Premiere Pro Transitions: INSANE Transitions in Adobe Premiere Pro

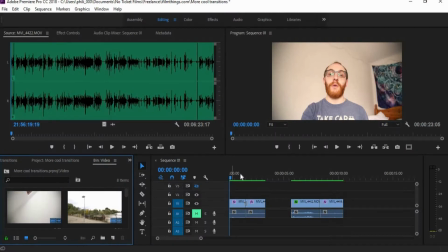0:15 Okie dokie then. We're going to look at some more cool transitions, and the first one I'm going to show you is the whip pan transition.
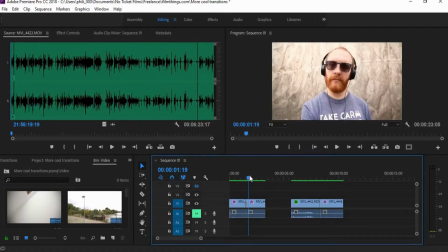0:22 Now this one is all about choosing where to cut.
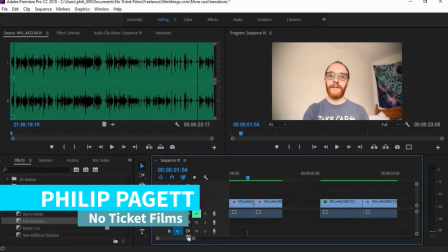0:27 It's always good to cut right at the fastest point in the whip pan motion,
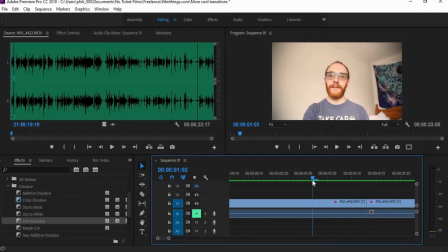0:33 at the end of the first clip and at the start of the second clip, because then the speed of the motion will match more or less and it will look more seamless. Now one way to smoothen out a little bit is to put a cheeky film dissolve and to just make it to a couple of frames,
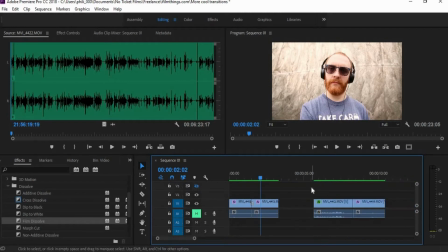0:51 and that will smoothen it out nicely. Now the second type of transition is the tilt up sky to sky transition, where you simply tilt your camera up to the sky at the end of your first clip,
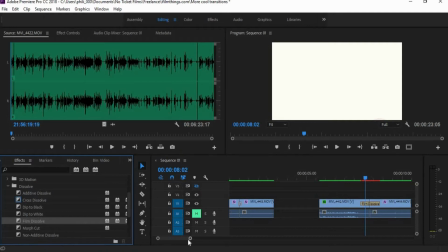1:04 and then you start up at the sky in your second clip and tilt down to whatever you're trying to film. Now the best time to do this is when there is a gorgeous clear blue sky. Unfortunately, what with the unpredictable British weather, I couldn't get that done.
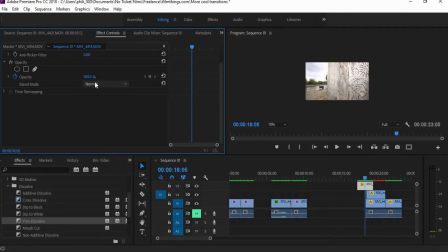1:22 Our third transition is the masked transition.
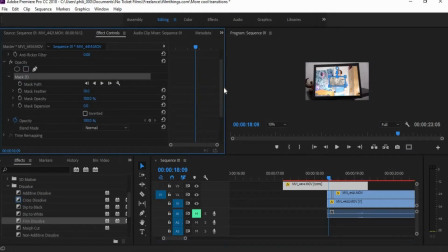1:26 We've touched on this already, but I'm going to go into it a little bit more again because I think it is a very good transition style. You do this by going into your opacity settings in your first clip. You find somewhere where something goes across your screen, or when something is revealed from behind,
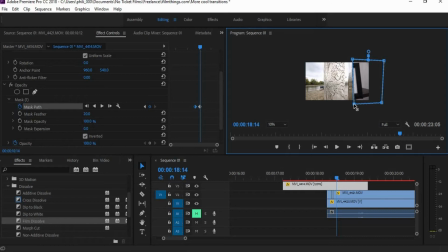1:43 and you use the square or you use the pen tool and you simply draw around that point. Then as your pillar, or whatever choosing to use as your transition point, moves more across the frame,
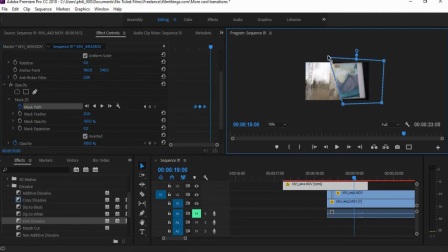1:57 you simply move your opacity mask to just keep in line with it, and keep doing that until whatever it is you're using has completely gone from one side of the screen to the other. And also make sure you invert your mask so it is the second clip that is being revealed.
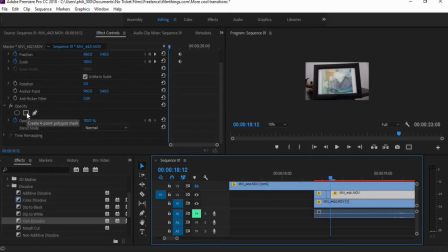2:18 Okay. Alright, our fourth transition is the frame transition.
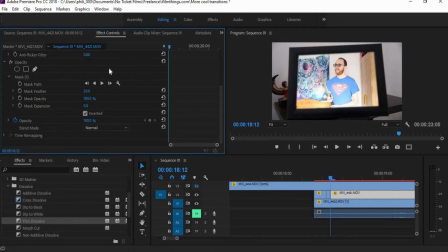2:23 This is where we take something within our footage, say a framed photo.
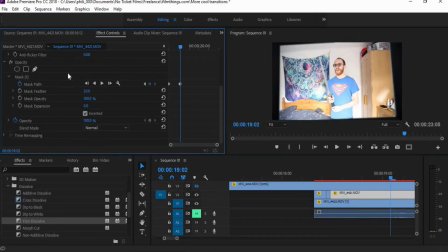2:28 We use the square mask in opacity to cut out the picture, and we put our second clip underneath it. And as the camera zooms in on that frame,
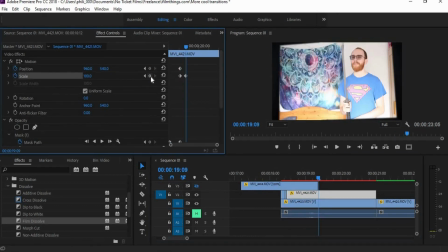2:39 we then scale up the mask and the second clip to match it until the frame is completely gone,
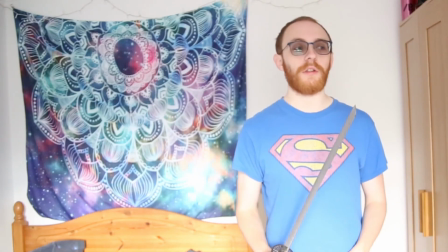2:47 and then we go straight into the second bit of footage. And our fifth and final transition is the sword cut.
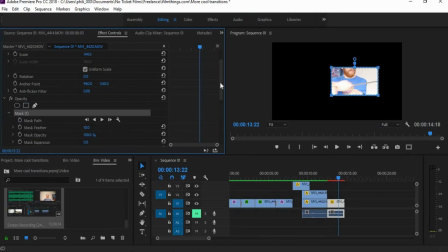2:55 Again, this is also using the opacity,
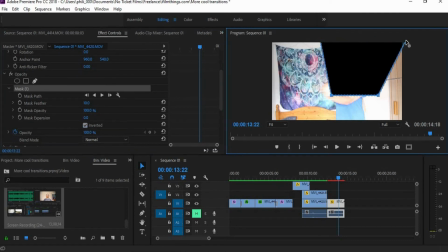2:59 using the pen tool or the square mask tool to create a mask in opacity.
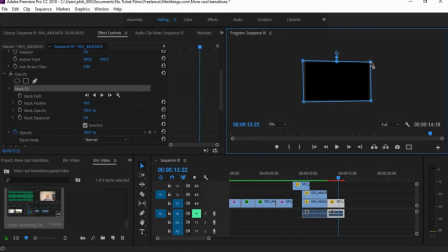3:05 And as the sword cuts across the screen, so we keep one point of the mask on the tip of the sword, which is meant to be slicing through the clip. And as that goes along, we keep that one point on the tip of the sword,
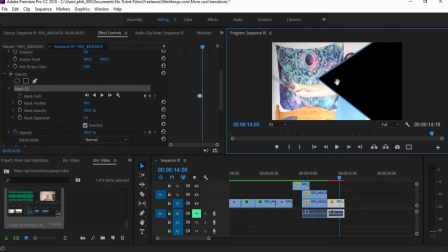3:21 and as it continues across the screen, it then looks like the sword is cutting through the frame.
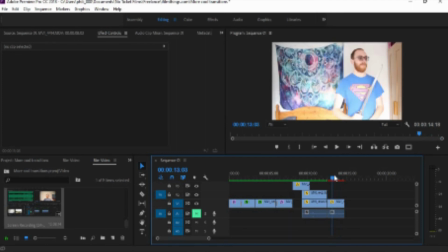3:27 And here we are again, at the end of the video. I hope these have been useful to you in any way, shape, or form.
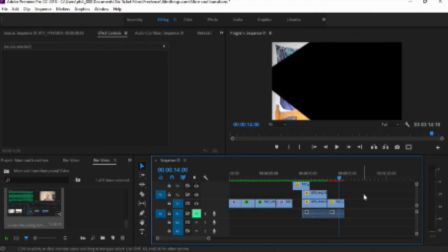3:32 Do let us know if there's anything else that you'd like me to cover. And, as always, I will see you in the next video.
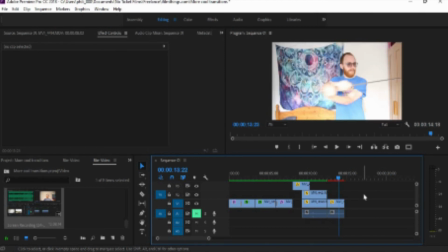3:39 Auf Wiedersehen!